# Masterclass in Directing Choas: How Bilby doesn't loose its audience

Hello and thank you for joining me for another video breakdown. Today I'm going to be looking at the DreamWorks short, Bilby.
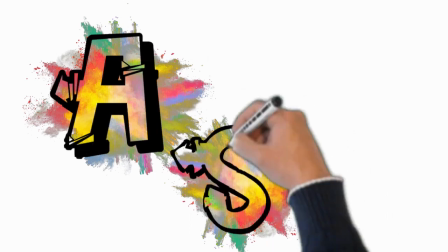Bilby was a DreamWorks short that originally came out way back in 2018. Bilby seemed to be developed out of the remnants of a feature film that got halted called Larrikin. It looks like that's why they've been able to use so many creatures or so many characters which were built in, because they already had the characters made and they were able to utilize them in another story. Which is one of the things I think is really exciting about this, is the amount of polish and the amount of tech they've been able to put into this film to make it look so beautiful. Bilby is one of the films that has been put together by the We Are One Film Festival, which is now an online film festival which has come about because of the pandemic of everyone being locked in at home. And so they've come together and put together a 21-day film festival, which is all online. Links in the description below for you to go check out the rest of the films.
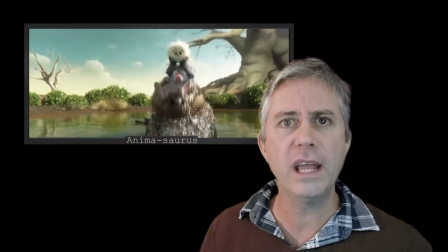(1:06)
So Bilby, while it's an 8-minute film, we are going to be checking out 30 seconds of the film.
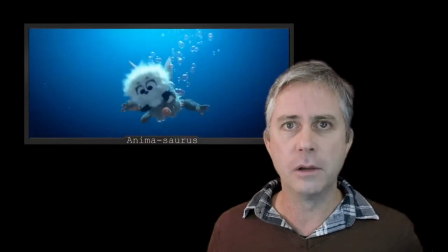(1:12)
What I've picked out of this film that I really want to talk about is Directing Chaos.
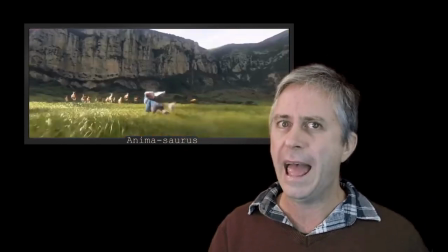(1:15)
We are going to be focusing on a whole 30 seconds out of this film, and in that 30 seconds there are 31 different shots.
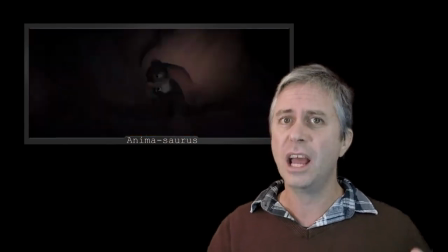(1:24)
So the longest shot is a bit over 2 seconds. The shortest shot is a whole 5 frames.
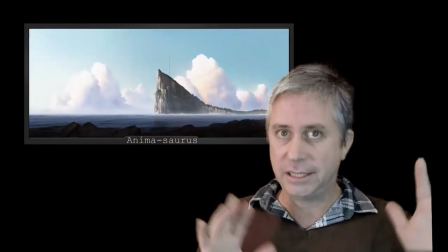(1:30)
So we're going to be looking at what they've done to make this chaotic section of the film actually be readable and enjoyable to watch.
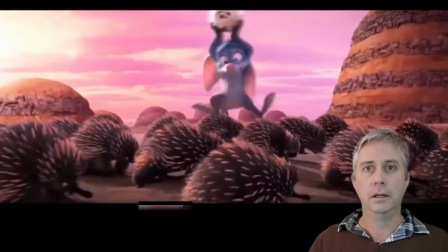(1:38)
It's really quite a lot of fun. So let's get into it. So this section we're going to be looking at is 30 seconds long.
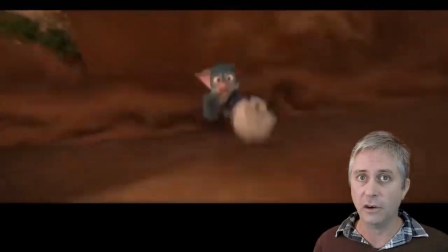(1:45)
It's only a short piece out of the film itself, but it does contain 31 different shots,
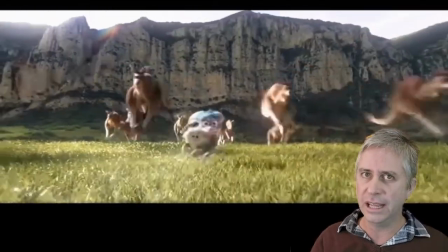(1:52)
which on average means that each shot is less than a second each.
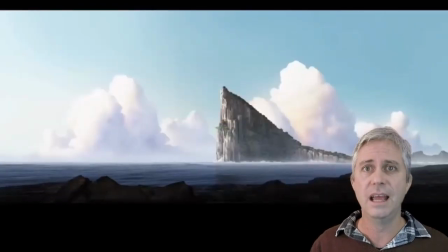(1:56)
This first shot, being the longest shot, lasts for 2 seconds, and each shot gets progressively shorter and shorter and shorter throughout the sequence.
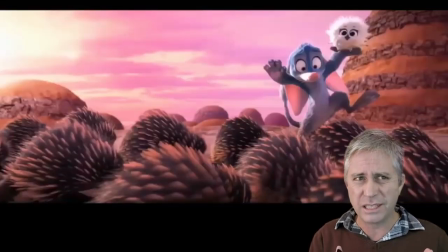(2:03)
And then the shortest shot right at the end lasts for a whole of 5 frames.
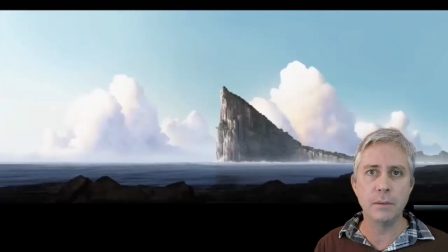(2:10)
So let's check it out and see what techniques they've used to be able to have such rapid cutting happen and yet you still be able to follow the action.
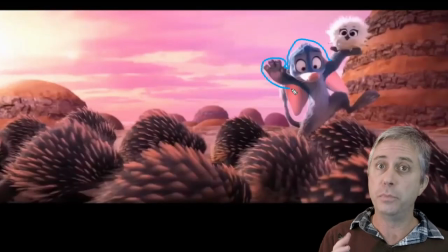(2:18)
So the first shot we look at, it's just the Bilby and the chick very clearly in frame. If we look at their silhouette, they're jumping back and forwards over the top of a very uncluttered background, which is really nice and clear. We can see that the silhouette of the characters
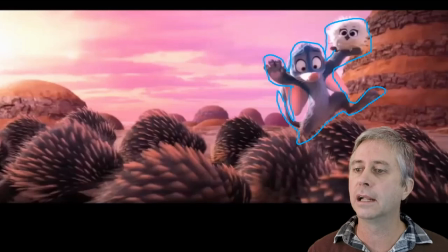(2:37)
is really bright and colourful, or darker than the background. If we look at the background, there's nothing which is blocking their silhouette. Their silhouette's very clear and all the action is happening down on the ground, down the bottom. We have movement, which I love.
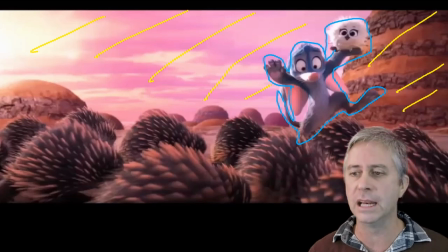(2:55)
They've been able to keep movement in everything throughout this sequence. The camera itself's not moving, but we've got all these additional characters heading off in one direction. They're all consistently moving. And then we've got our main character just jumping back and forwards.
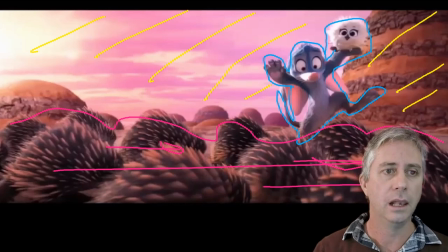(3:10)
And we get to the last frame of the shot. This is the key part between this sequence, is the way that they've actually kept things going,
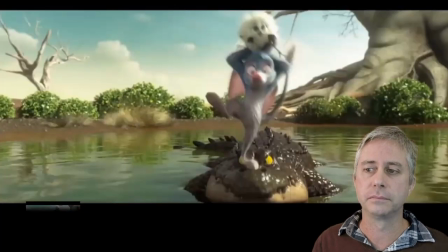(3:21)
moving everywhere, but between each cut, if we look at the character between the cut, as he ends up,
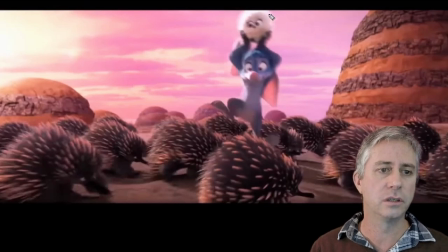(3:31)
as he ends up on the last frame of the shot, they are beautifully, as you can see, the beautiful silhouette, which are fabulous. The characters are standing out.
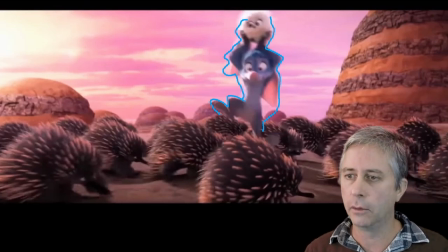(3:46)
We've got a beautiful silhouette, and while everything around them is the same, we go to our next frame.
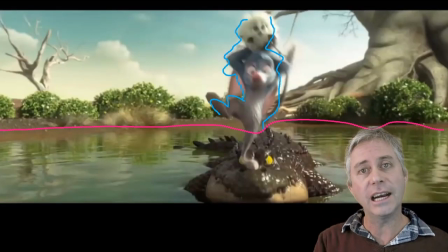(3:55)
We can see that the silhouette of the character, the action and the direction that they're taken hasn't changed, and your eyes are still being able to see what's going on.
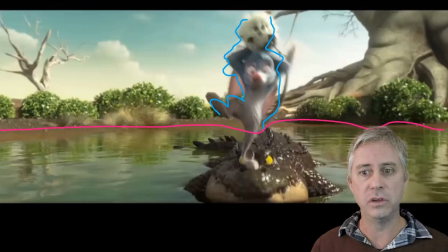(4:05)
But all of a sudden, just through the cut point that they've used, the background and the extra action which they've got, if we look at this now, we've still got the same negative space back here where we're gone for the tree,
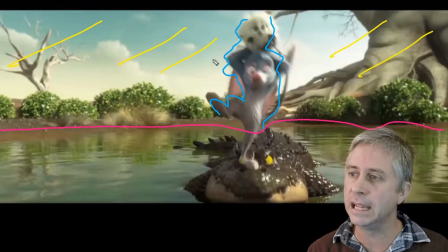(4:19)
and we still got the shape of what used to be the mountain back there now being in this tree, and the horizon line still in a similar shape. But now you can see that, yes, there's now a new threat, which the Bilby and the chick are now having to face.
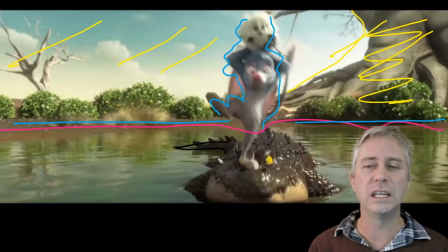(4:37)
And that's the key point between this whole sequence, is what's happening and where things end up between the shots. Again, this shot's quite a long one. The action's really straightforward, it's really clear.
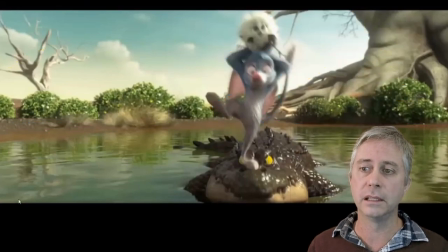(4:53)
We've got a nice, beautiful, clear silhouette of what's gone on with our Bilby and our chick.
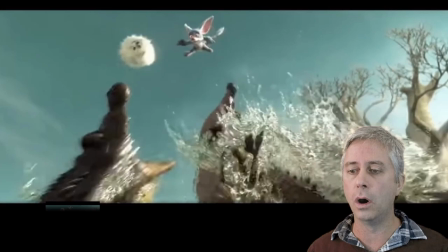(4:59)
So this one's a bit different. Instead of the action which we had before with the echidnas who are all traveling in one direction, we've now introduced
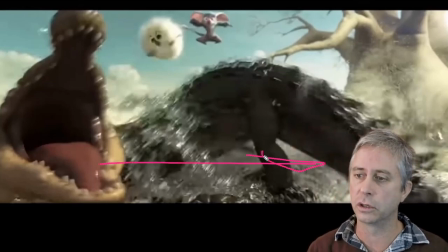(5:08)
multiple lines of action going in different directions with the crocodiles jumping, as well as we've had everything go up, as well as our camera follow in direction as they go up and down. So we've got lots of chaos happening.
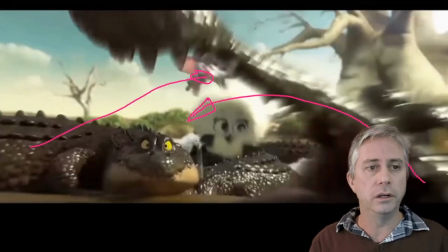(5:28)
But as we get towards the end of this this shot, we can see where our characters ended up with what action they've got. So our chick is in the foreground, dead center, been traveling this direction, coming from bouncing away from these crocodiles.
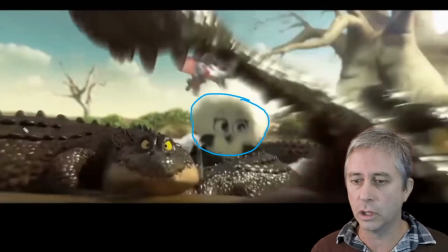(5:46)
We've also got the help of this crocodile's eyes looking at the chick, so everything's going in that direction. We've got our key Bilby nicely in the background, but we've definitely got a distinctive
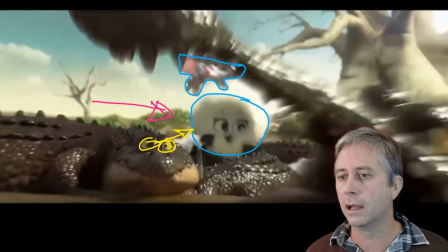(6:03)
threat wrapping around our shot here.
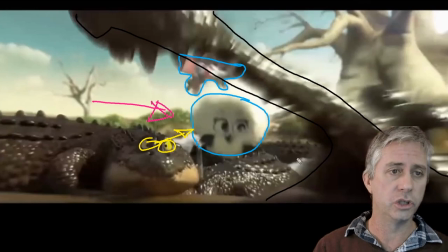(6:09)
We can see it there, that's come in and it's really quick, but between the shot, if we look at the overlay from what we had before,
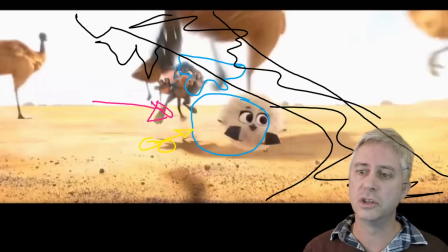(6:17)
our Bilby is now moved the most, but our chick is still traveling in the same direction we had and really close to the position that they were. So it's easy to follow the action between the cut.
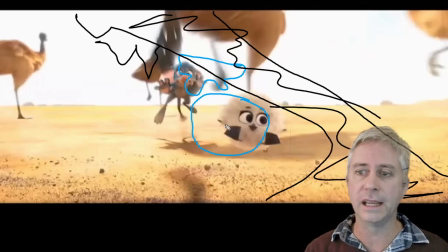(6:30)
While the shape is now changed quite a lot to being an emu, if we look at that, if we look at this shape,
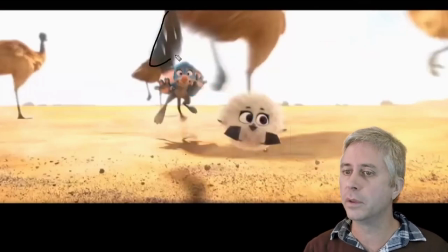(6:40)
it's very much similar to the teeth that were coming down from the jaws before that were in a close position. But we can see between the cut that our main characters are still very much in a similar position to what they were,
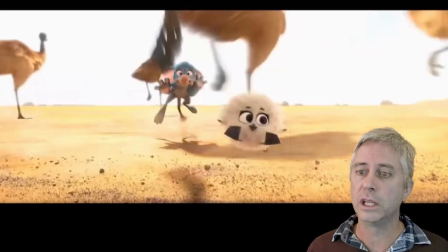(6:55)
making it easy to follow between the cut. And we go between action again, where we've introduced more action. This time, instead of going acrossways, we can see that all the action is actually heading backwards. So we've got different directions of action, which throws the chaos in this one.
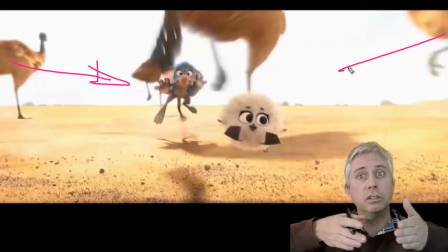(7:15)
The camera is moving backwards away from our
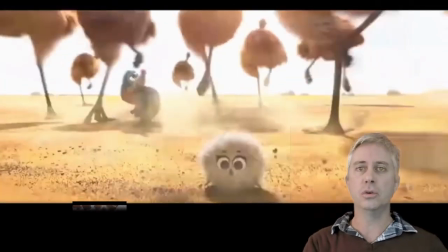(7:20)
characters as our characters are moving forward, but the additional action which we've had of now everything going one way,
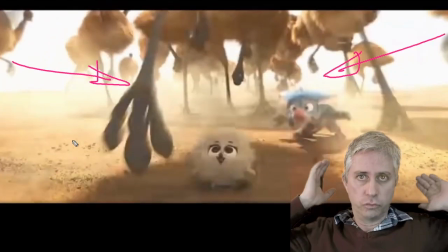(7:28)
crocodiles going across ways, now emus running in depth, it helps create the chaos.
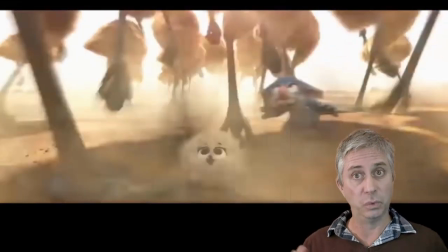(7:34)
And it also, the looks on our characters that they do as well during this sequence, you know, we can see them here in this frame, they're both looking up, well, one of them's scared, you know, out of his wits going, oh, you know, this is really hard. And the other one's going, wow, look at this.
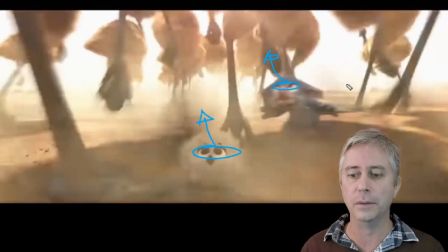(7:49)
It's a good contrast having the two of them run through it. We get up to the next end of the frame cut point.
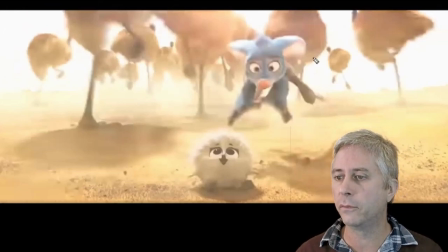(7:55)
Again, we've gone back to a very clear silhouette for our blue Bilby, which he is, blue Bilby, running against all these white emus and blue and desert plain.